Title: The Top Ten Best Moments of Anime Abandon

And it took about 50 episodes for me to properly express that notion.
Macross Plus is exceptional in all ways. But being exceptional means that there's not a lot like it.
Though the MO of Anime Abandoned usually revolves around dick and fart jokes, I never meant it to be the only way of writing an episode. Every now and then, there needs to be a high-handed moment to rally around, an important thought, free of mockery and cynicism.
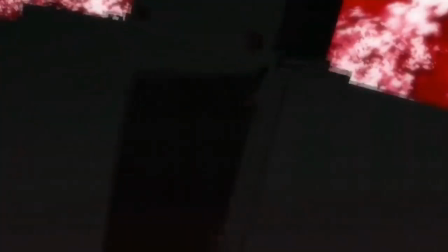(9:35)
This was a speech I had wanted to make for a long time, but for one reason or another,
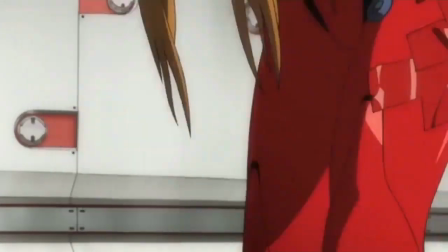(9:40)
I kept putting it off because I felt that it would clash too harshly with the tones of most episodes.
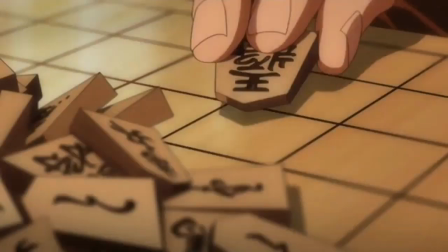(9:45)
That, and I was scared that I would come off as being too full of myself, like I believed I had the answer to everything.
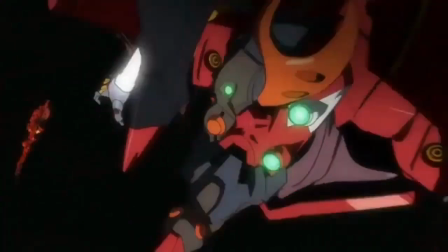(9:51)
It does my soul good, though, to see so many of you feel the way I feel, and took what I said to heart. Although, if I could draw the curtain back a bit, the reason why that speech was so effective had nothing to do with me or my words, and has everything to do with Jerusalem.
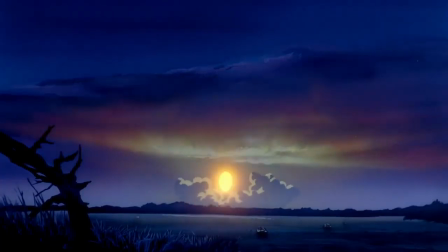(10:07) Demand better from the creators and the studios, but most of all, we must demand better from ourselves.
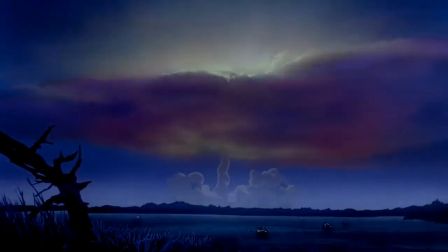(10:13) Change cannot occur without our help,
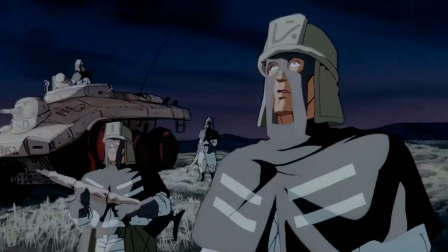(10:15) and the only way that directors and writers can have the courage to explore the uncharted and for producers to fund the untested is if we, the fans, reward them for it.
Seriously, you can pair that up with anything and it will wind up tear-jerking.
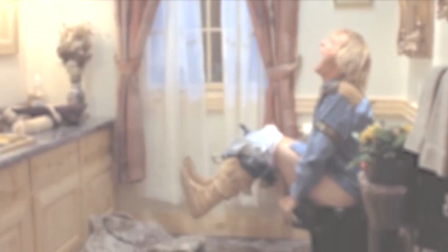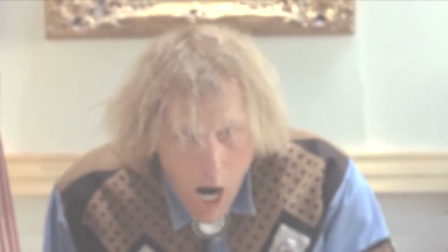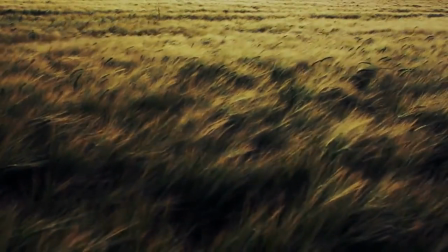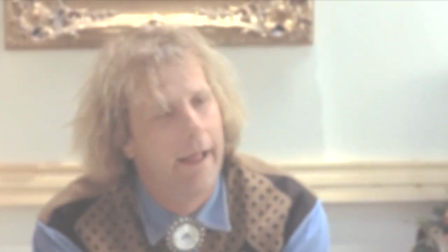There's a reason why Jeremy Clarkson used Jerusalem to back up his speech on the Jaguar E-Type, and a reason why I used his speech as a framing device for my own. Because Mark told me.
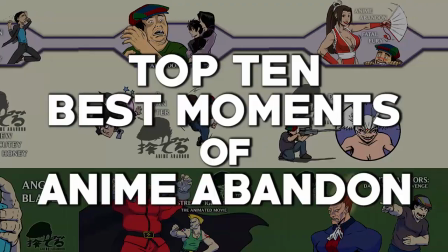Number 7. Some gags were written as intended, and some gags were born from editing. This is one from the latter.
Yakuma!
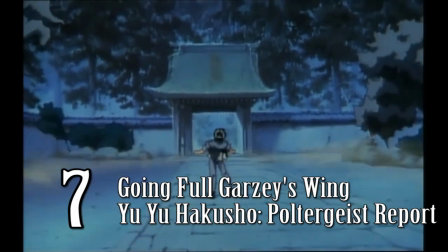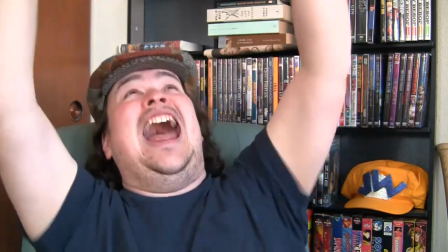(11:39) Yes! Yes!
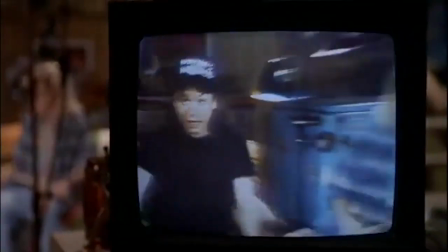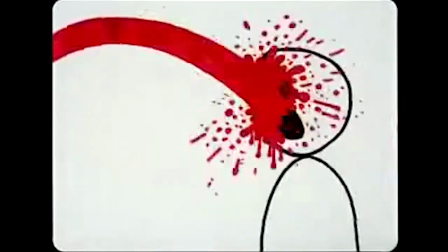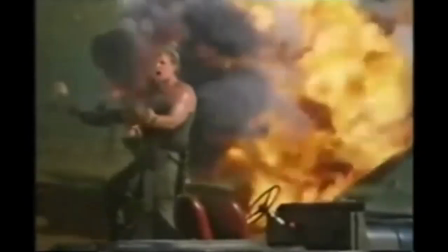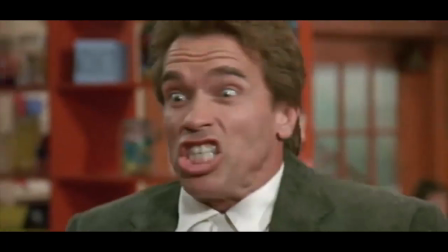Originally, the bit was just supposed to be me screaming along with the clip with a few other random clips thrown in for good measure, but I found out the more I threw in random assorted screaming clips,
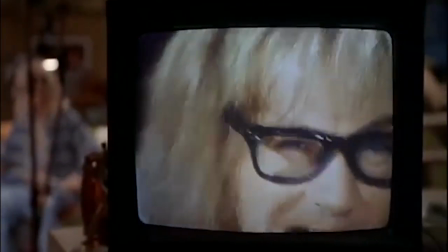(12:33)
the funnier it got. I really don't like using referential humor, unless I could put a creative spin on it,
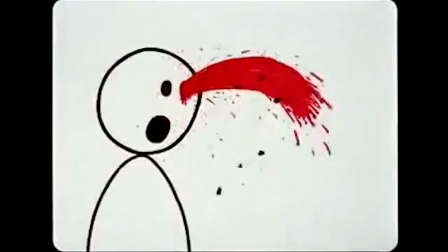(12:39)
or I can reference things that aren't driven into the ground, and here I was able to do a bit of both.
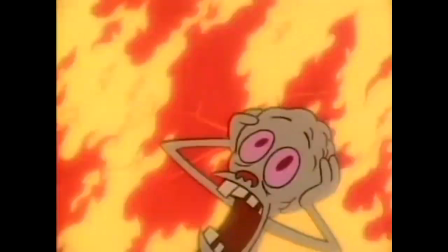(12:44)
And I also realized that as I made the clips louder, it got even funnier,
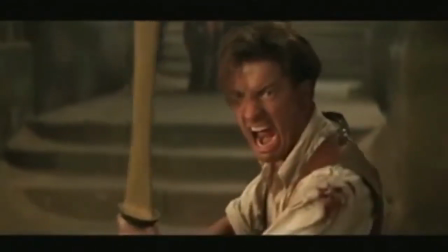(12:49)
and paired up to Ode to Joy, while not exactly original or groundbreaking, just completed the scene. This moment is very similar to my intro to my Evangelion reviews, which also got a lot of votes in the poll. So if I'm reading you all correctly, you all like screaming and Ode to Joy.